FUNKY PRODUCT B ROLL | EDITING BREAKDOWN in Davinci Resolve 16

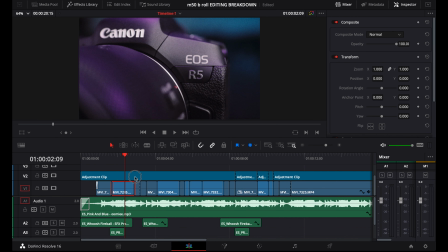So I ended up with my cuts exactly on the beat. You can see every boom boom ta here. So boom boom ta, boom boom ta, boom boom ta. But that doesn't mean that this will always work. Sometimes cutting in between beats will sound better, or slow cuts, faster cuts.
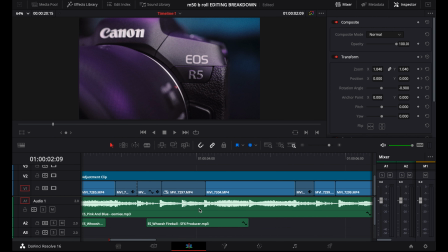But a good way to start learning is cutting on the beat and trying to find a good flow.
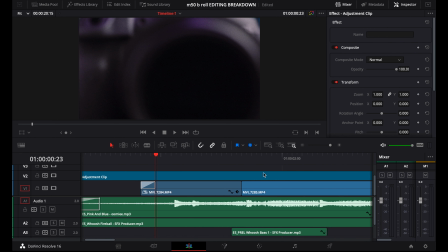And when you get the hang of that, you can start adding some speed ramps and in-camera transitions, for example. So the first clip, I started with a speed ramp so that it looks like the camera comes out of the lens. This part of the clip goes fast and then here slow again.
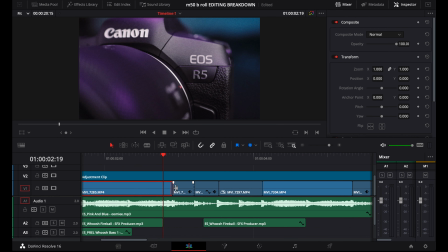The next clip, nothing special going on, but then the third clip, this is actually one clip, but I cut out a part so that it makes this jump on the beat.
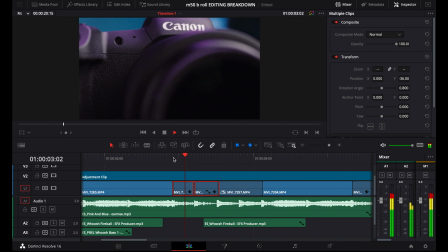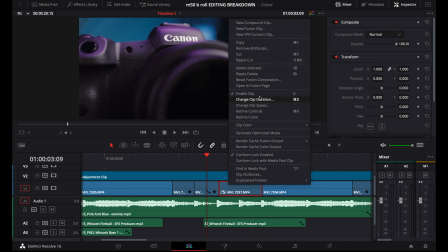Then another clip with a speed ramp, and just like the first speed ramp, I added a whoosh sound.
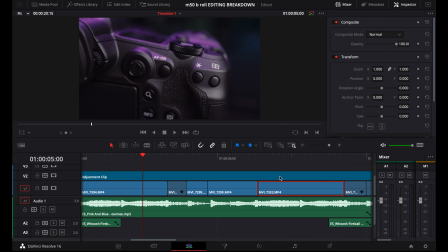Here again, nothing going on. Then this is a wide shot that I cut to a close shot. I didn't zoom in Davinci, these are two different shots. And here again, I cut out a part to make a jump on the beat.
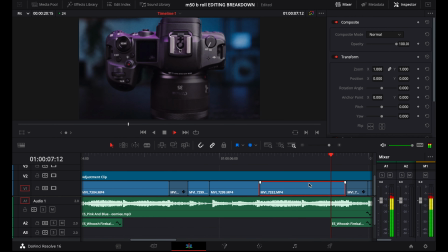Nothing going on for this one. Another part cut out to make the jump on the beat.
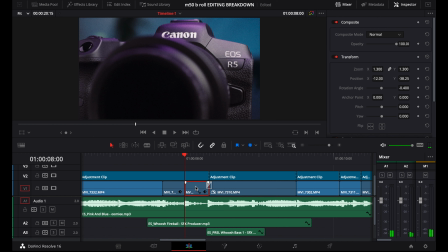And then an in-camera transition. So the first shot is a push-in shot into the lens, and then the second shot a pull back out of the lens mount.
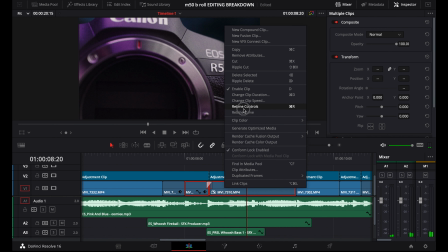The only thing I did here to tie these clips together to make that transition is add a speed ramp at the end of the first and beginning of the second clip.
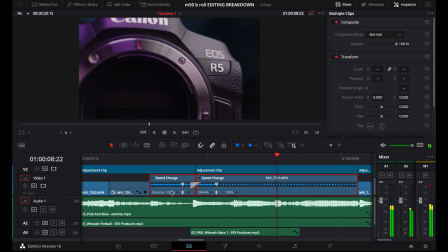And I also added a cross dissolve to smoothen it out. So slow, speed ramp, slow.
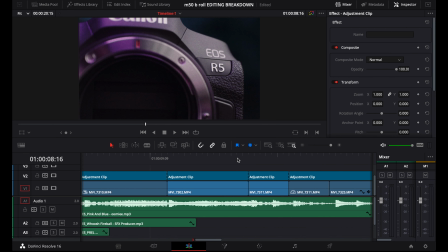And then finally just a few different shots cut on the beat. Boom boom ta.
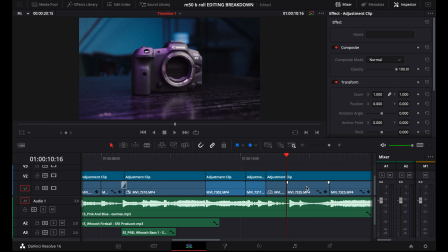And we end of course with the hero shot of the camera. This is where you can add some text or callouts. And that's about it. I hope everything is more or less clear now, but like I've said many times before, the best way to learn all this is by doing. So pick up your camera, go shoot something and start editing. Davinci Resolve is free, so there's no reason not to download it. Thank you so much for watching. Come say hello on Instagram sometime and see you in the next one.